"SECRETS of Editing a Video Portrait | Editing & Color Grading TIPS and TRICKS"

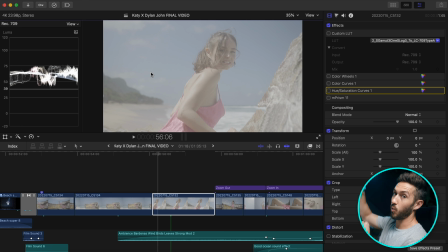(16:32)
Make sure you're not crushing your blacks or causing any peaking from your highlights too. So that's a little tip that has helped me out, especially if I overexpose my image.
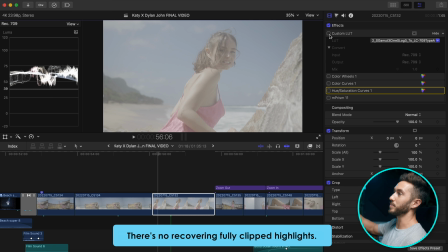(16:42)
And by overexposing, I mean just bringing it up a little bit, not totally destroying my highlights.
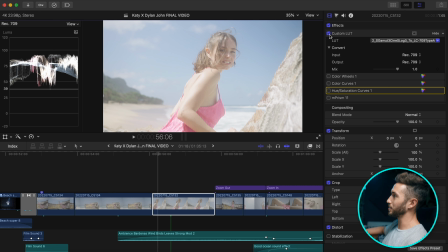(16:48)
So I added the log to Rec 709 LUT. I probably could have even brought down my overall exposure just a bit.
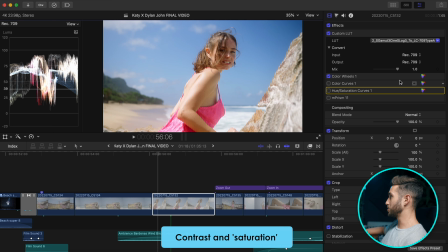(16:55)
The next thing I added was contrast and sat. I went into my color curves and started to add a little bit more of a look here.
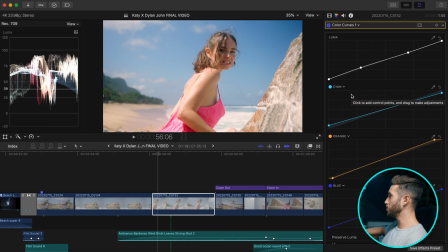(17:01)
And here's a simple color grade you can do. If you, and by the way, this is a LUT that you can buy on my website.
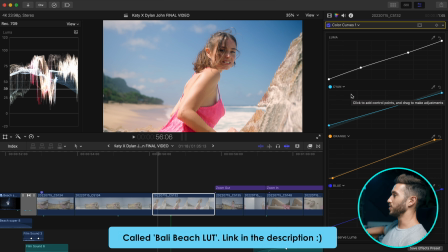(17:07)
I'll put it in the link. I created a LUT for the beach scene. So if you like the look of the beach shots, feel free to download that if you'd like.
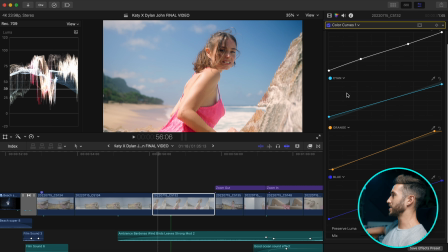(17:16)
No pressure, of course. So if you go into your color curves, you can adjust what hue of the curve you would like. So I brought up cyan and I brought up orange, and all I did here was, let me show you step by step.
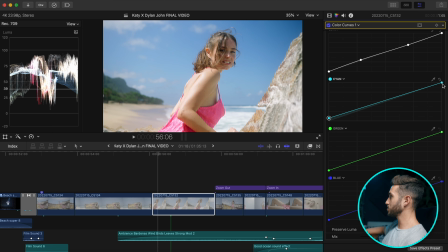(17:30)
So add some cyan, right? I'll increase the cyan in my shadows and decrease it in my highlights, maybe a little bit less.
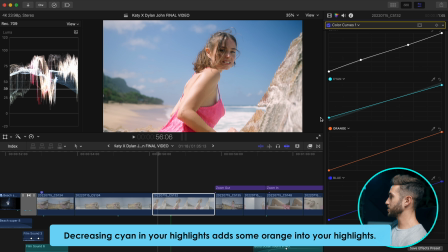(17:38)
And then I do the reverse here. So let me grab my orange and I'll decrease the orange in my shadows by pulling down. Shadows at the bottom, midtones in the middle, highlights at the top. I'll increase the orange in my highlights.
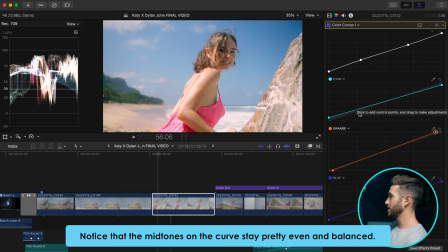(17:52)
And then from here, you can make some minor adjustments. So if you feel like you want less blue in your midtones, you can pull down here.
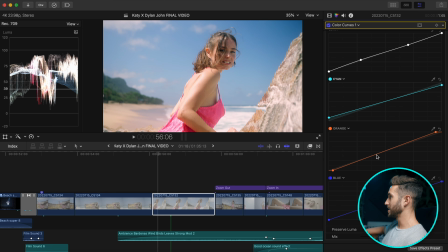(18:00)
That's gonna make your shot a little bit warmer, as you can see. If you want less orange, you can pull down here. It's gonna make it a little cooler. Looks like her skin is a little bit more accurate there. So maybe I'll pull down just a tad.
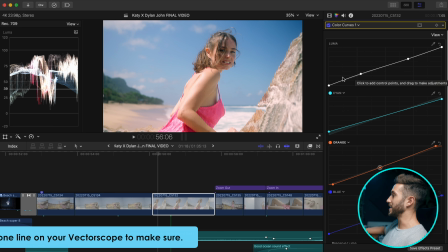(18:11)
And then from here, I made it so it wasn't so contrasty.
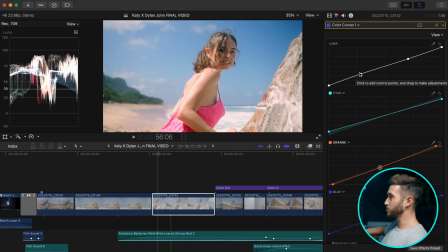(18:14)
So it looks like I added a little bit of an inverted S by pushing up just a tad on my midtones and shadows, and then lowered my highlights just a bit. And that's gonna create this kind of a complementary color type look. You have cyan and orange, two complementary colors on the color spectrum,
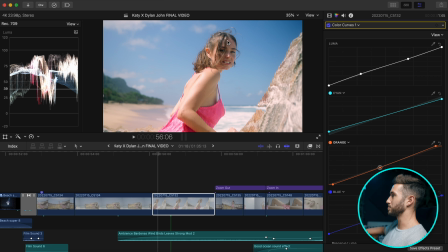(18:34)
and that helps to add some separation in your shot. Okay, and then I went into my hue versus sat curve, which I probably should have done this in Color Finale, because as you can see in Final Cut Pro, it makes like hard lines. It's not as smooth.
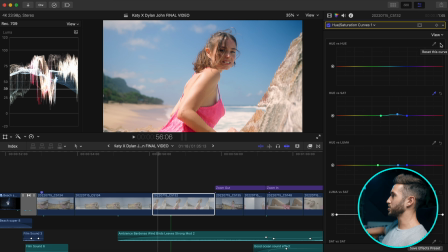(18:48)
But all I did was go into my hue versus hue and I adjusted the hue of my sky, or a specific color of blue, to be more of a teal, and that helps to go with this kind of teal and orange type look. And then I increased the saturation a little bit on my blue. I don't think this is doing anything.
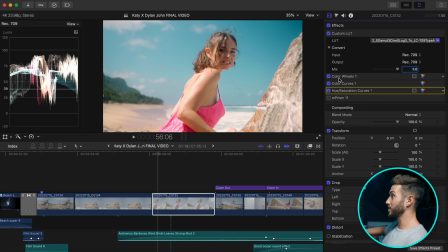(19:07)
Yeah, I don't think that's doing anything. And that was it for the look as a whole. And then I just added
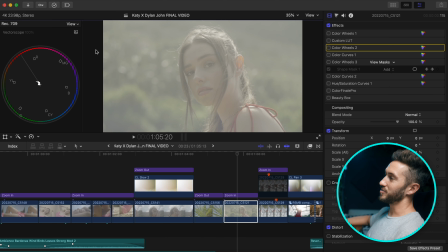(19:13)
M-Prism to help add to that effect. It's that simple. That was an example of kind of a clean color grade that was a lot easier to create. Some of these shots took a lot more work, like the shots done with the Helios, and particularly this shot, which I believe I had my white balance set incorrectly.
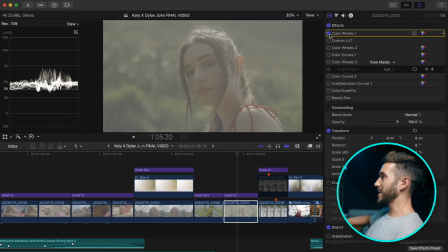(19:33)
So let me show you what I got going on here. The first thing I did was lower the overall exposure of my image.
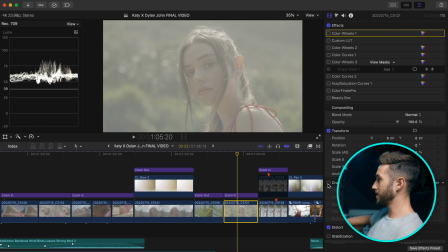(19:38)
Her skin is sitting probably, if I were to crop in, let me bring the top down a little bit.
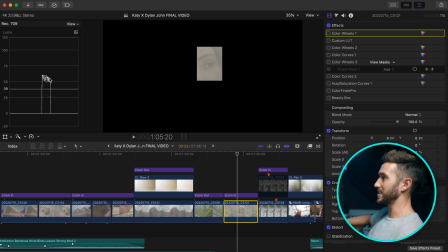(19:44)
So her skin's sitting at about like 60 IRE, and she's being backlit here.
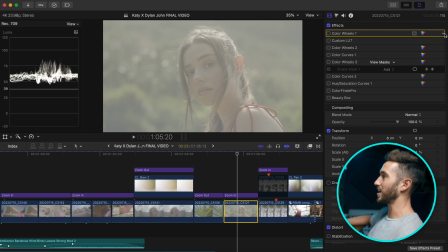(19:50)
It probably should not be 60 IRE. It should be a little bit lower.
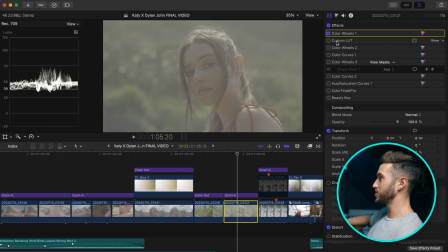(19:54)
And so what I did was brought down the overall exposure of the image, and that's gonna help that conversion LUT to sit a little bit better on your footage. So we have log direct 709, Sony conversion LUT.
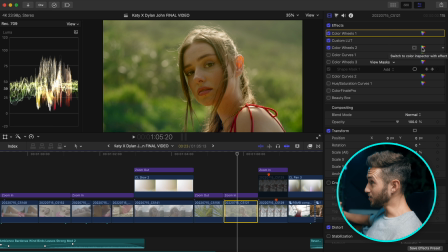(20:06)
Then I added contrast and sat with this color wheels, and you'll already see that this shot looks horrendous. Clearly my white balance was off. Most people would think it's unsalvageable, but you can definitely tweak it a bit.
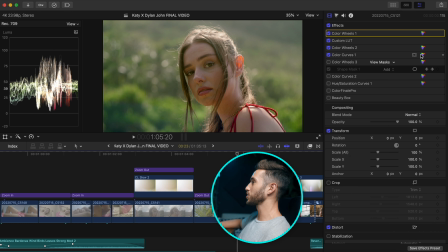(20:17)
So I like to color correct using my color curves.
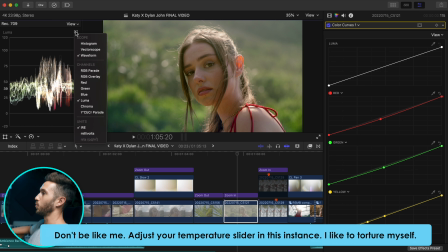(20:20)
So what I'll do is I'll hop in my color curves and I will find what color is predominantly dominating the shot.
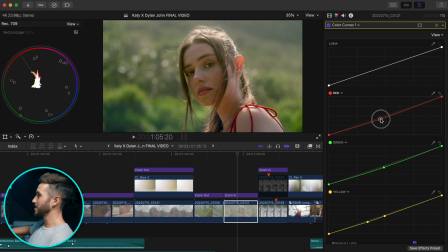(20:27)
I go into my color curves, I find that hue, and then I decrease that amount of color in the shot by pulling down on the curve there. So I made those corrections. Looks like I adjusted red, green, and yellow to come up with this.
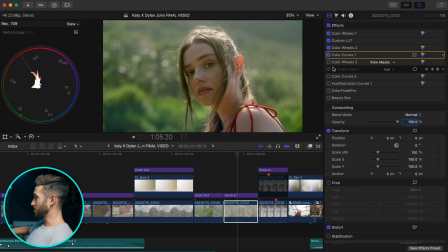(20:41)
Still doesn't look great.
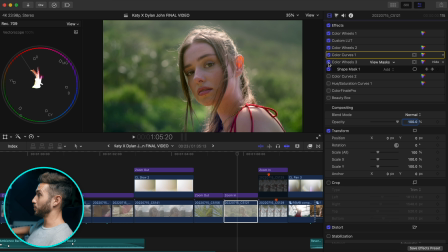(20:42)
I'm not sure why I then went ahead and added a shape mask, which I tracked.
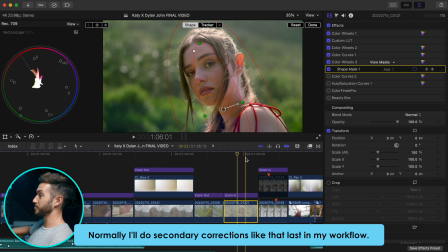(20:48)
Basically, I tracked following her. This is something you can do in Color Finale 2 Pro where it'll track with your shot.
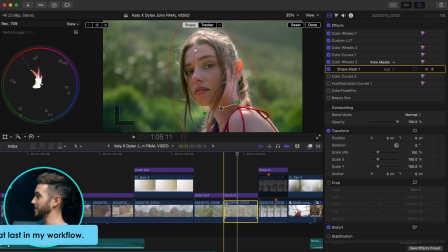(20:55)
You don't have to manually track like I did here. You can also do it in Resolve, of course.
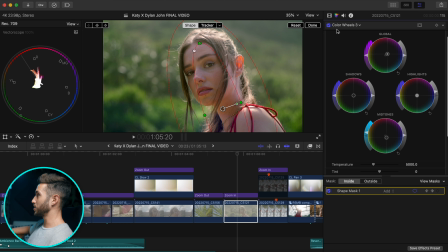(20:59)
But here it looks like I went into the inside of the mask and I took out some of that green that's in the shot, and I increased the saturation on the midtones. Looks like I took out some of the orange as well.
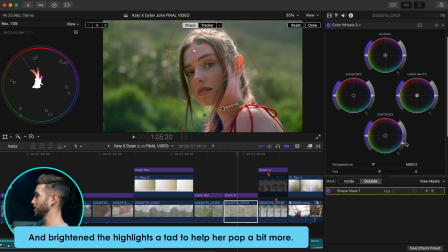(21:13)
And then I went into the outside of my mask and I lowered the midtones a bit to make it a little bit more contrasty.
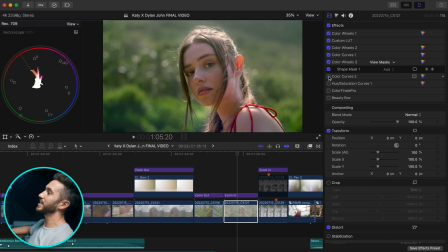(21:21)
So we have that. I'll hop back out. Then I went to my color curves again and I added a new color curve since I took up all the color curves here. And I just was thinking to myself, this does not look great. It still looks off color.
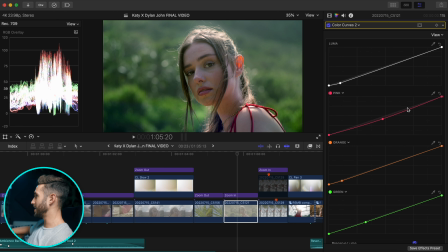(21:36)
So I went into my color curves and I took out some of that predominant color. We have a lot of like orange and pink into the shot, and so I took out some of that, and then I also tried to limit the amount of green as well.
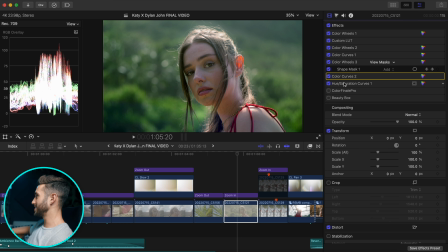(21:51)
Then I went into hue versus sat and made some adjustment. I'm not sure what I did here.
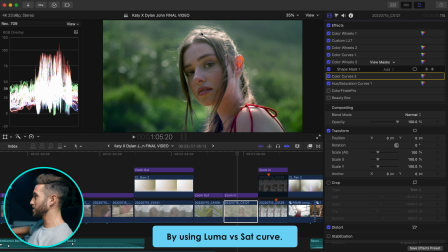(21:57)
Oh, I took out the saturation in the very brightest parts of my image, just on her hair here, which doesn't do too much.
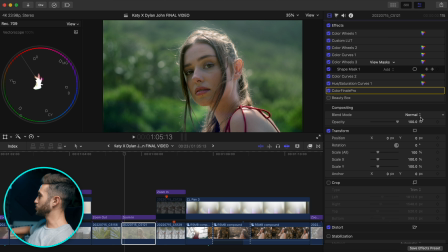(22:04)
And then with Color Finale 2 Pro, all I did was go and adjust the color of her skin because it still was not sitting right.
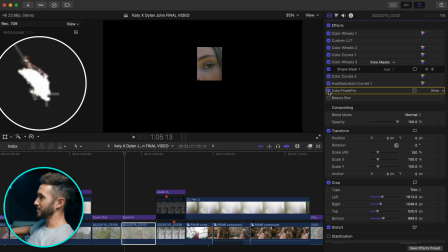(22:11)
If I crop into her skin, you have the adjustment really pushed it back onto the skin tone line here.
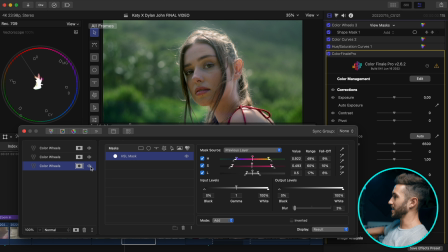(22:17)
So all I did was I added that HSL mask like I just went over and pushed the gamma, the midtones, more towards the yellow and the orange to get it back on the skin tone line.
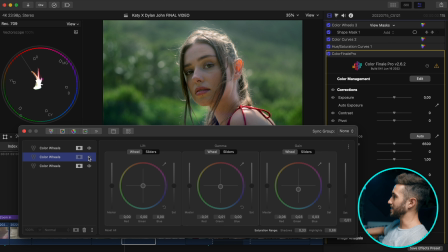(22:29)
But what I did for this instance, because her ear was like glowing red, and I just thought that was unattractive, it was really drawing the eye into the brightness of her ear. And so I targeted just the specific section of her ear.
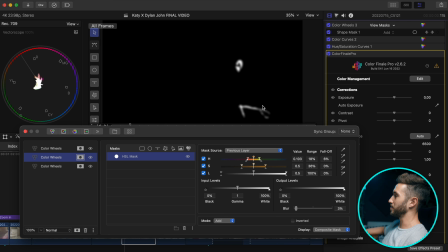(22:43)
As you can see, just her ear and a little bit of the strap of her dress, and that allowed me to make adjustments just to that.
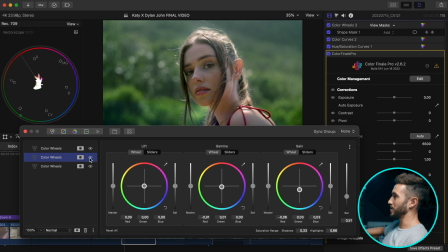(22:51)
And so I just decreased the saturation from her ear to take out some of that red.
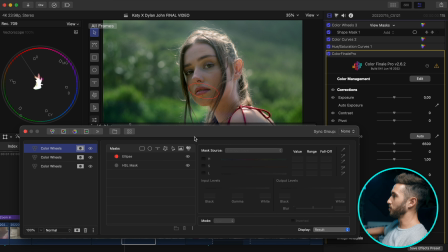(22:56)
And then the last thing I did here was make a trackable mask over her lips that followed kind of a general outline of her lips, and I just brightened her lips a little bit and then added just a little bit of saturation.
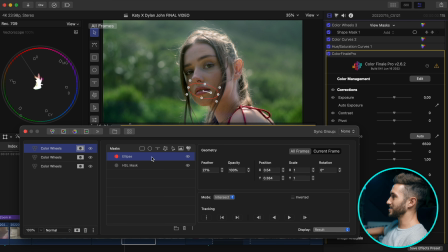(23:09)
I didn't want to make it too unnatural, but this ellipse is because I was also getting some like parts of her dress as well. So all I did was I made the HSL mask, and then the ellipse is to make sure that the mask is confined to only her lips. So just the color of her lips are adjusted.
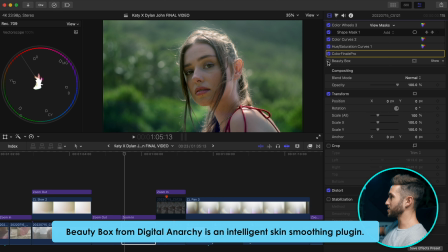(23:28)
And then I was gonna add Beauty Box, but I just felt it softened her skin too much and she didn't need it, so I got rid of it.
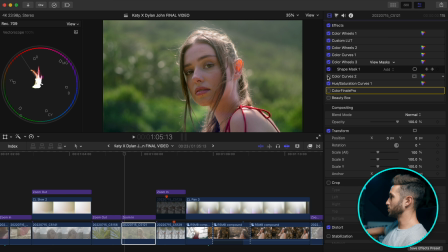(23:34)
But so I went from this to this. So a good change. This, of course, is not the best shot, but this is just an example that even if you screw up your shot entirely,
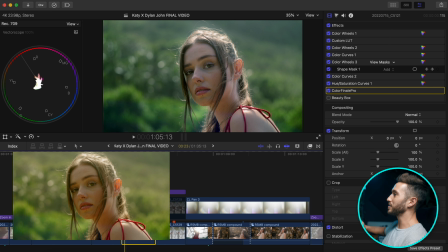(23:46)
even if your white balance is wrong, even if the lens you're using is a little wonky, which although I didn't really adjust it here, but it doesn't play too big of a role in the shot. Even if those things happen to you, you'll be okay if you just make the right adjustments. I will be creating a color grading course in the near future, so if you're curious to learn specific ways that you can color grade in your own videos, make sure you stay tuned for that. You can go on my website and subscribe to my newsletter, and then you will get a discount when I create that course. But thank you for watching. I really appreciate it, and let me know your thoughts in the comments, and I hope you have a fantastic day.